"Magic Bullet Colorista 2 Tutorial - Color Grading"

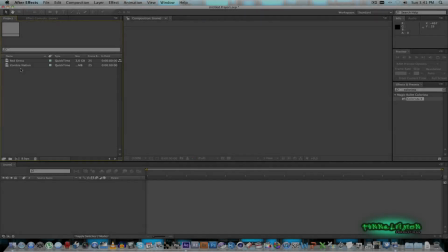Hey everybody, it's Ruan here from Tunnelvision TV,
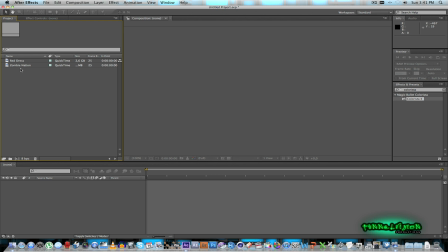and today I'm just going to do a quick video tutorial on color grading and color correction using the Colorista 2 plugin from Magic Bullet. So I've got two clips here in After Effects. I'm using CS6, but you can also use CS5. I think it's even available for CS4.
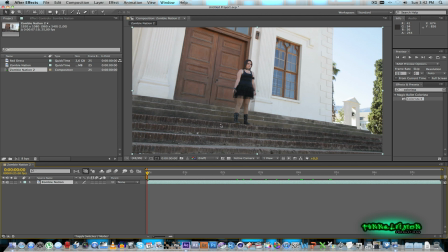And first of all, I'm going to look at this is a clip from the Zombie Nation short film that I did for YouTube. So what we're going to be trying to do is just to get a more cinematic feel.
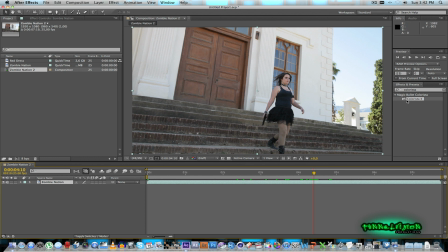As you can see, this image is quite flat. So first of all, I'm just going to take the Colorista plugin and just drag it onto the footage. And then as you can see, it's got the basic three color wheels under primary.
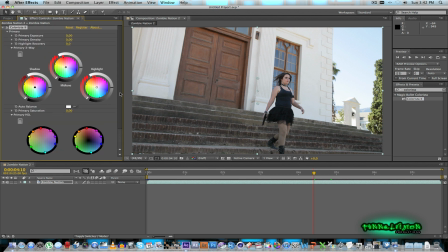And then you also have your secondary and your master. So what I'm going to do for this clip is under the primary, I'm going to take the shadow areas and I'll just drag that into the blue. So you just drag it down until you get like a bluish color in all the dark areas in your shot, as you can see.
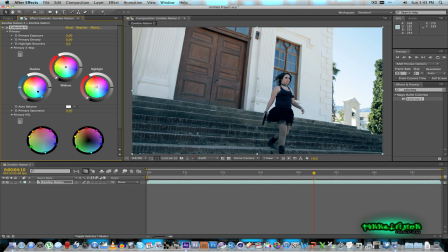And then what I'm going to do for the highlights is sort of drag that in the opposite direction. So just drag it this way just to bring the sort of red color back into the shot that I took out with a blue here. So you just play around with that until you get a nice effect.
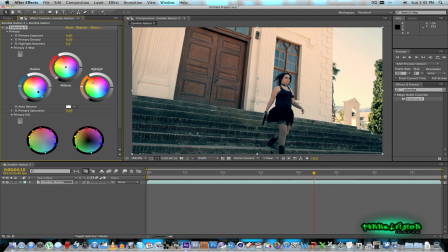And next, what I'm going to do, I'm just going to drag the shadow exposure down. And then for the highlights, I'll push that up a little bit. All right.
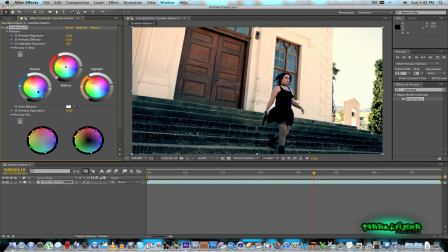And then what I'm going to do, I'm going to take the primary, the primary saturation. Just bring that down a little bit because it's very sort of high in color. So let's take it down to about minus 35.
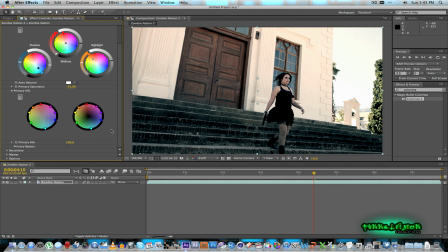That looks fine. And then what you can do as well, you can go down to the secondary tab just to add a vignette, just to bring out the subject in the footage a little bit more. What I'm going to do here, I'm going to go to the mask and I'll select a ellipse for that.
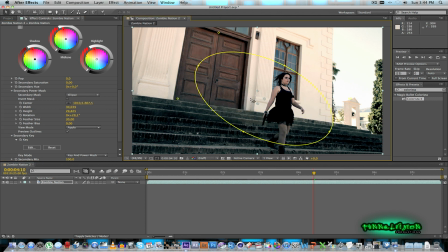And I'll just rotate and move it sort of to the area that I want to bring out a little bit. And what I want to do, I want to make everything a little bit darker outside this mask area. So I'll invert that to tell it to actually affect the area around it.
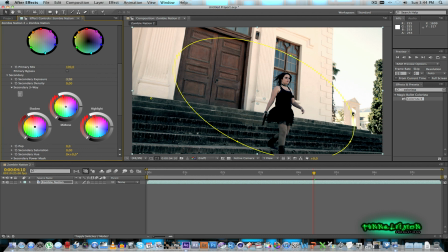And then under your secondary, I'll just drop the exposure a bit. So you can just play around with this and see what actually looks good.
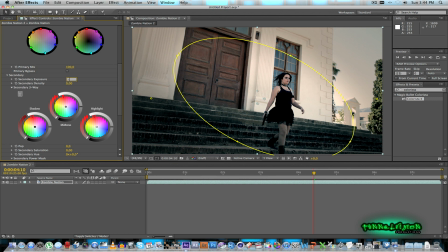Let's take it down to about maybe -2. That should be fine.
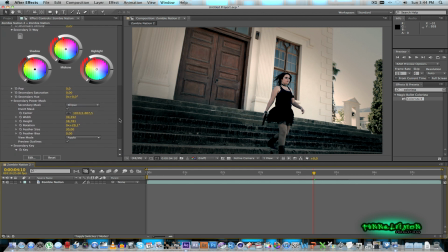And then what you can do as well, you can just go down and play with the feather size. And that will affect the feather of that mask. So let's take it down to about 40. That should be fine. All right, so let's just preview that.
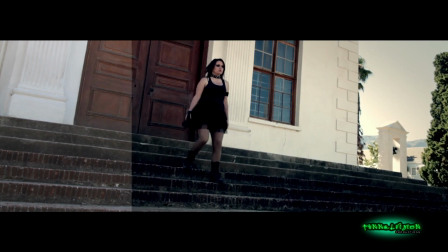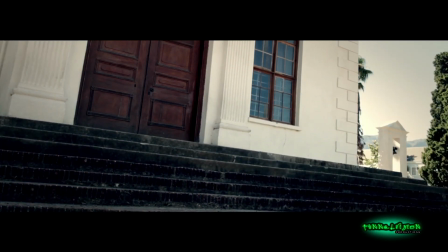So as you can see, it makes a huge difference.
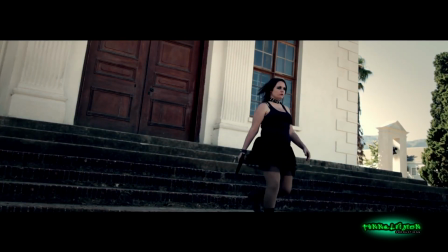And just tweaking some of the color effects with Colorista, and it actually gives a nice image as well.
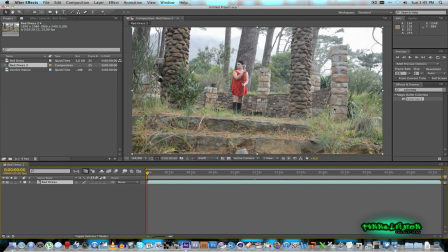Alright, for the next shot, I'm going to be using a shot that I did for a music video. As you can see, girl, red dress, and sort of singing in this foresty sort of area.
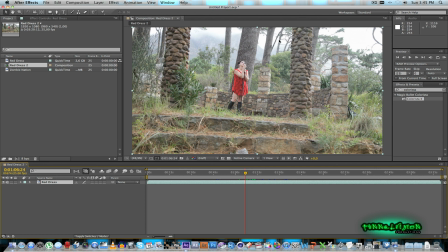And what I want to achieve with this shot is to make everything less saturated around her and bring out the red dress. So first of all, let's drag Colorista in.
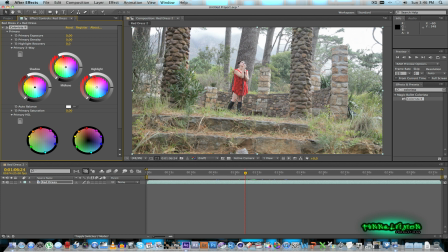And what I'm going to do here is, for the shadow areas, I'm going to push that to the red because I want to bring out the red in the shot. And for the highlights, I'll just do the opposite again, just to bring back a little bit of blue into the shot.